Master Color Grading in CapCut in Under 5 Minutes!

so you've done it you've basically flooded my dms and the comment section on my instagram tick tock my youtube and in person as well and you know what it's been a long time coming but i finally sat myself down today to finally show you how i edit and color grade using capcut and
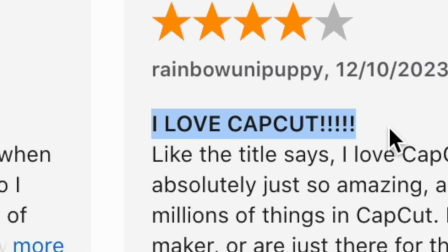for those who don't know capcut is a free editing software that you can use both on your desktop as well as your phone. Today I'm going to be editing using my computer but I've already made a tutorial using my phone so for those who want to watch that you can find the link to that video in the description but other than that let's get straight to it.
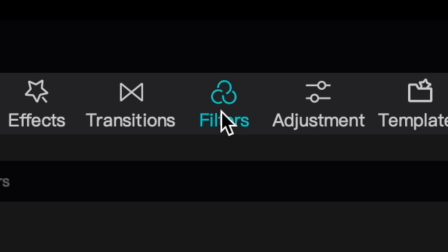Once you have your clips import into CapCut all you want to do is click on the filters tab and there you should see one that's called Oppenheimer.
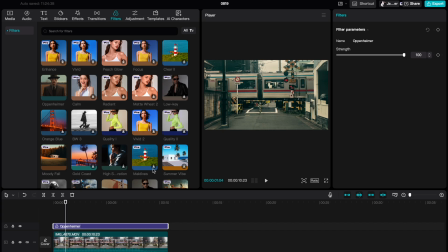All you want to do is click on it and drag it down and stretch it out to your desired outcome for your videos and on the right you can see I'm
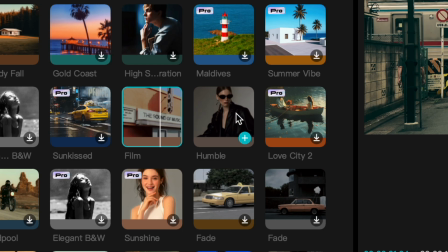playing around with the strength this is going to determine the intensity of the actual filter I actually apply a second filter called
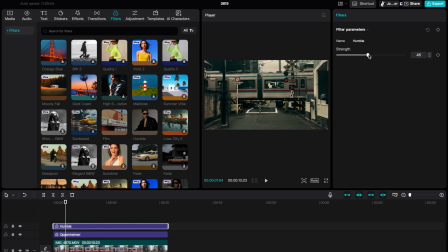humble I think layering this with Oppenheimer really compliments it and gives the video more depth so once you click on the adjustments you can see on the right
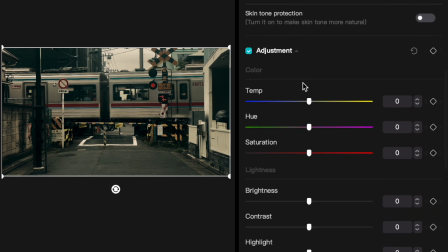hand side there's a lot of settings like the temperature the hues the saturations all little things just to adjust the video clip itself so I sort of just play around and just go off what I think looks best given the video that i'm editing so you can see i'm putting the highlights
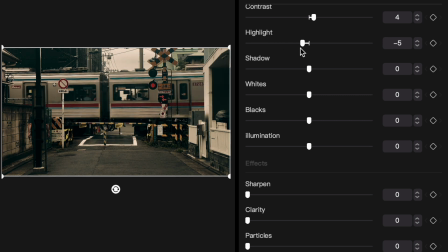up and down just to see what i think looks best and i'm just going to drag it down the drag down the shadows as well just
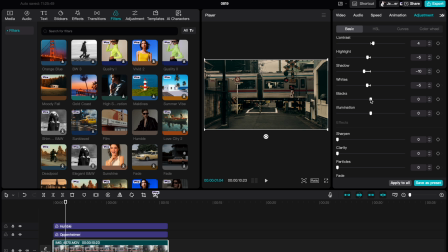creating more depth for the video in my opinion just creating more depth in the video and again use this as a guide or an inspiration because
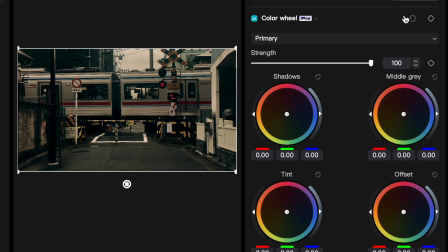your videos and my videos won't ever be exactly the same next as you can see i go into the color wheels this is in the pro version but i'm pretty sure that you can still do this in the free version um but i just thought i'll show you anyways this is just playing around with
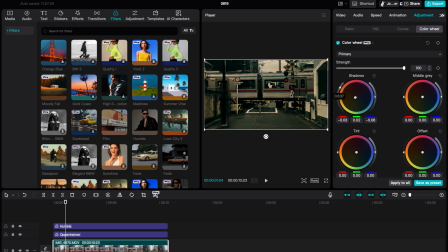the shadows as you can see i am increasing the strength and intensity again but again use this as a rough guide the tint i always like mine a little bit greenish i like warmer colors in my video so i'm dragging it towards the orange and red area which gives it a warmer vibe and feel to the video itself so if you're enjoying the video so far make sure you leave a like down below and comment what you think so far and i really appreciate if you can subscribe as well without further ado let's get straight back into the editing so these are just
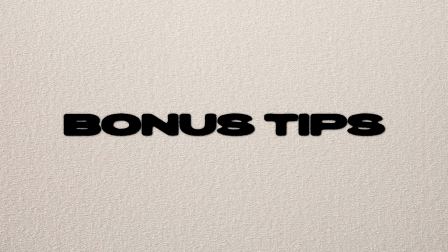a couple of my bonus tips i thought i'd throw in this video as well i've been getting a lot of questions about how i stabilize my videos
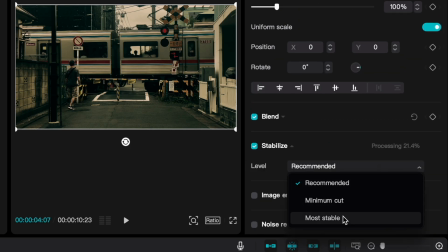and in cap cut fortunately you can actually do this as you can see there's plenty of options to stabilize your videos i obviously want the camera
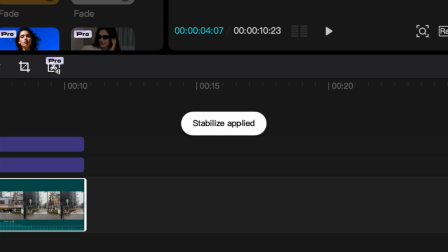to be the most stable and replicate the tripod as much as i can with handheld footage second question i get often is halation how do i actually
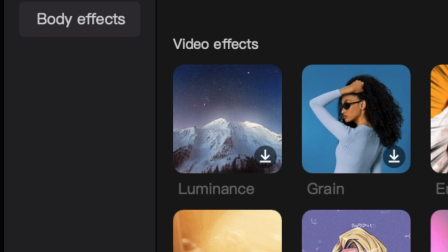achieve it in my videos and cap cut fortunately enough they have this effect called luminance it's really awesome click on it and drag
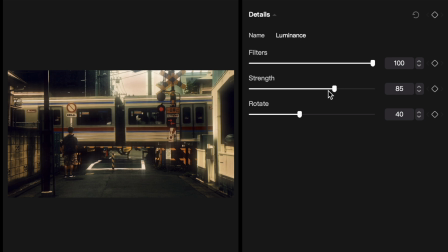it down to my video clips and on the right hand side you can play with the strength and the filters intensity i like mine a little bit lower than usual and as you can see just from that it really just makes the video pop even more than it already is really it's that easy
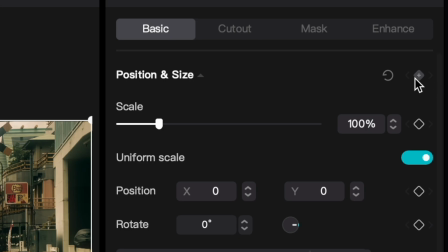and simple and cap cut just makes it all the much better this is how i create that in and out zoom effect that you guys mention a lot in
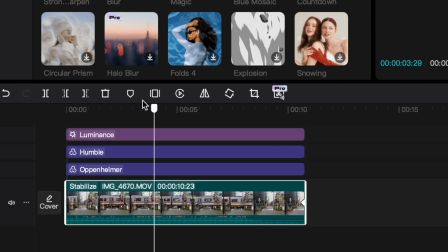my comments and this is how i do it all i have to do is just click on a key frame at the start and finish dragging it closer or further away
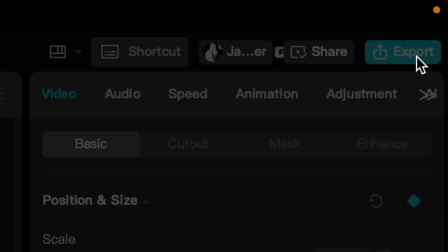training that zoom effect all i do next is export it and as you can see these are my settings that are export
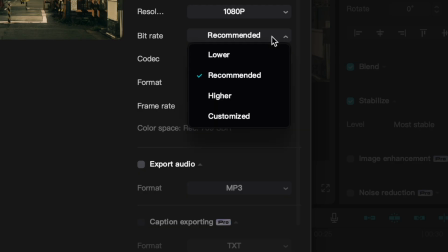using cap cut and and they're very close to the ones that I do using Final Cut. So, CapCut is really leveling the game in advanced editing. So, if you're a beginner looking into video editing, I highly recommend checking out CapCut.
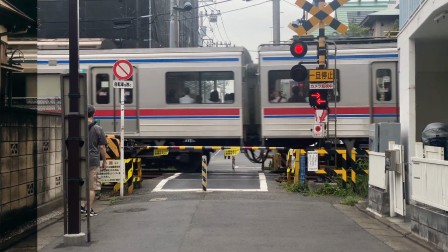Again, this is not sponsored at all by any means, but I do believe CapCut is one of the best editing softwares when it comes to video editing.
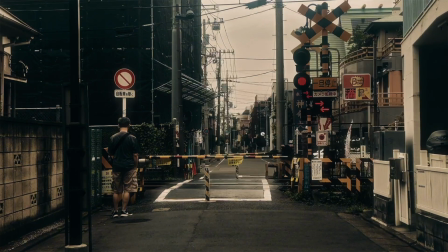As you can see, look at those results. Video speaks for itself.